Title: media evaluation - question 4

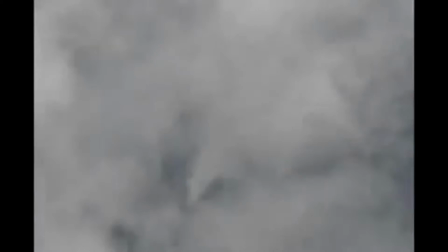We used the camera with different features such as time-lapsing, as we felt this would add more of an interesting concept to our video.
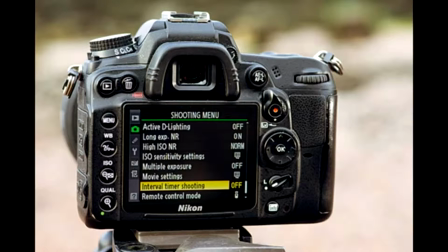For the clouds and clock, we turned on the time-lapse feature, then left the camera to take many consecutive photos.
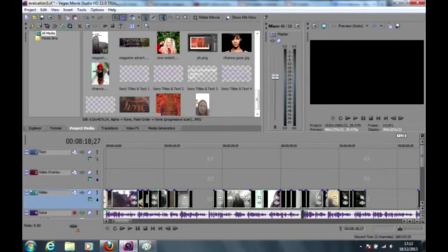We then used Sony Vegas to edit our music video, as we could add effects and play around with different technologies.
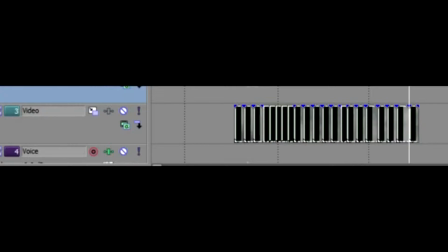We added all the photos taken with the time-lapsing feature together, and then sped these up to show time passing and to show the couple's relationship changing over time.
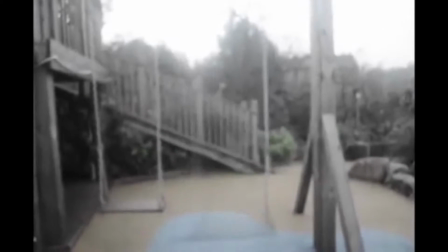We also sped many shots up, for example the ballet shots and the swing, as we felt this would fit in better with the music video and wouldn't drag on as much for the audience, so keeping them interested. A common feature we used in the editing process was opacity.
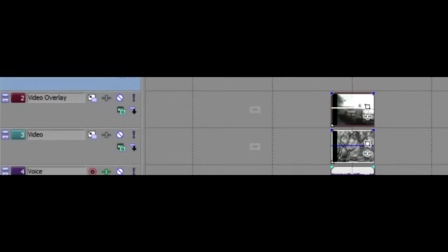We placed two different shots over the top of each other but faded them so the audience could see them at the same time. We did this for different reasons.
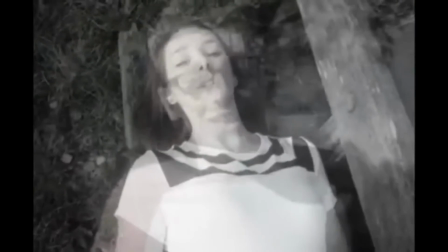For example, at the beginning we put a shot of the boy over the girl to briefly introduce him to the audience before the main narrative became clear.
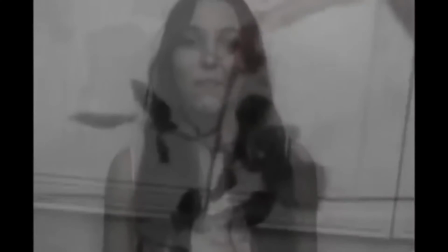Another part we used this in was for some of the performance shots, where we put these over the top of other things,
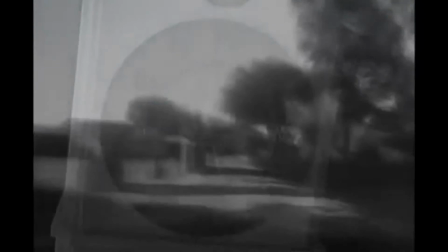for example a rose, to make it different for the audience so they were not all just purely performance shots.
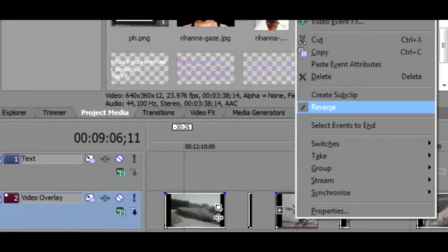With the rose we sped this up and then reversed it so it looked like it was being put together rather than being taken apart.
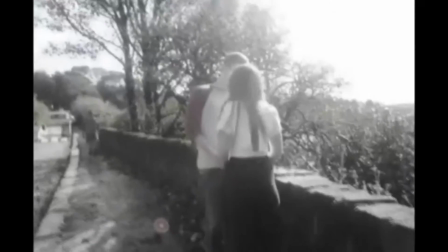I felt this worked well as it showed how the couple's relationship was being put back together and going well.
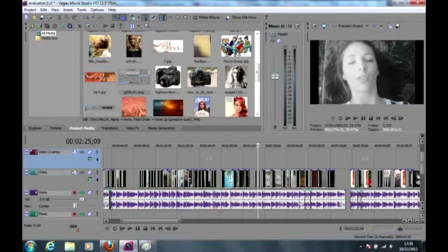We edited the shots together to the beat of the music, not necessarily in a specific order.
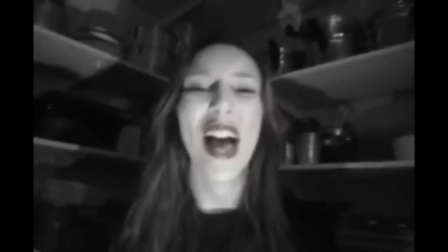This helped to emphasise important parts of the music as the shot changed when the beat changed. We also kept the order quite random, as this was how video games was done.
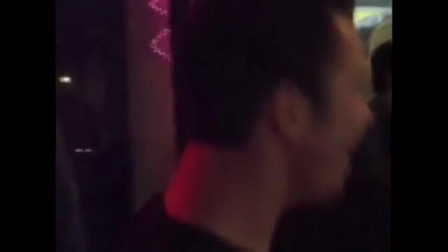However, there was a slight order for some of the shots, for example the narrative shots, so not to confuse the audience too much.
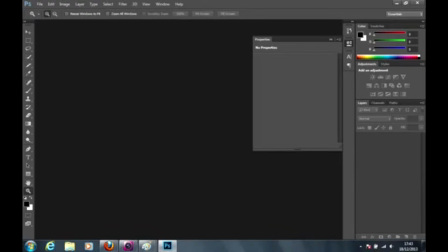I used Photoshop to edit the digipack and magazine advert, as there were many different features I could use in this.
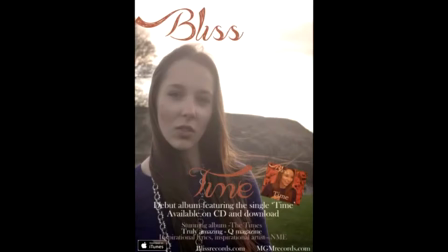This is a more difficult program than others, so it took time to get used to, for example the different layers.
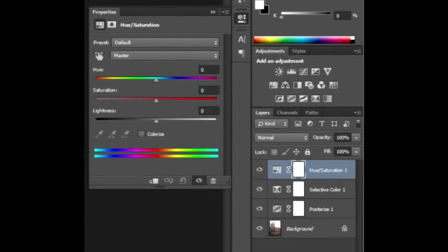I played around with the hue and saturation on my images to enhance them and to make the colours fit with the colours in the music video.
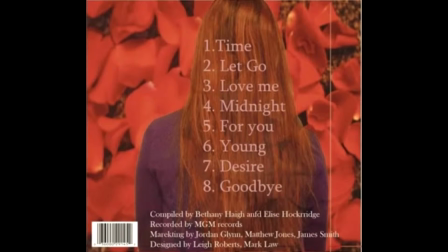For the front and back covers of my digipack, I cut out the photo of the artist from the background and then put this over a background of roses,
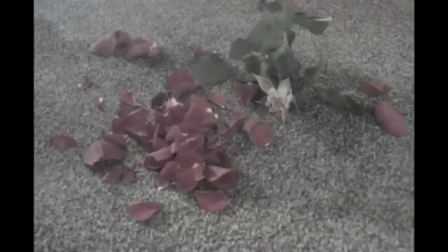as I felt this was more interesting than just keeping the normal background. It also made it tie in better with the music video, as a rose was commonly used in that as well.
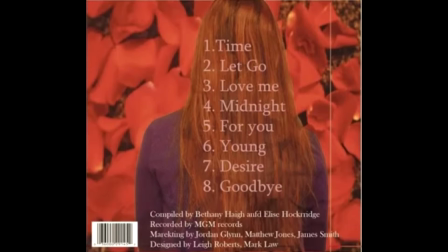I made it look as though the photo of the artist on the back cover was the same photo as that on the front cover but from the back, as I thought this would add an interesting concept to my digipack.
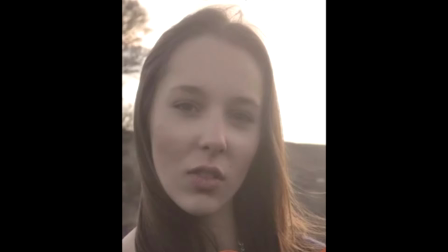I kept the theme of natural photos running through the digipack and magazine advert, then added a sepia effect over the top of both of them, as we did for the video as well.
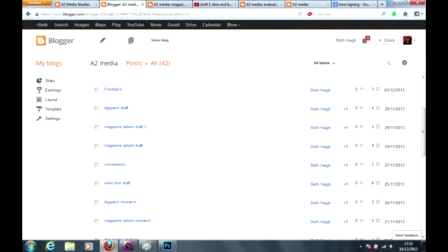I used Blogger to present my research on final products, as this way it can all be viewed together.
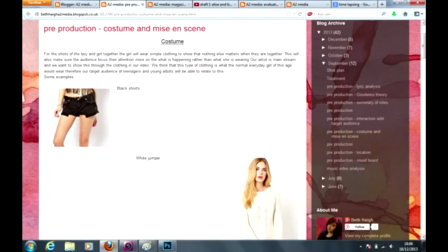I embedded photos and text together to show pre-production, for example mise-en-scène, location and lyric analysis, as well as feedback.
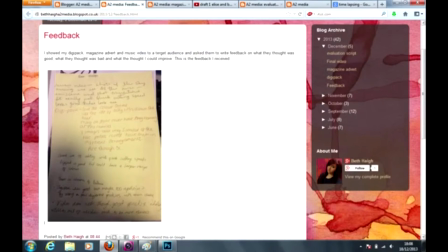This further showed our ideas for the music video and how we changed it according to our feedback.
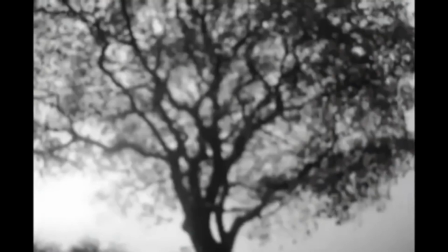I could also show the convention I researched for my digipack and magazine adverts,
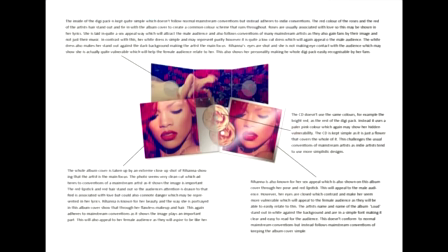as well as some analysis I did on existing products to make it easier in the editing stage when making my own products.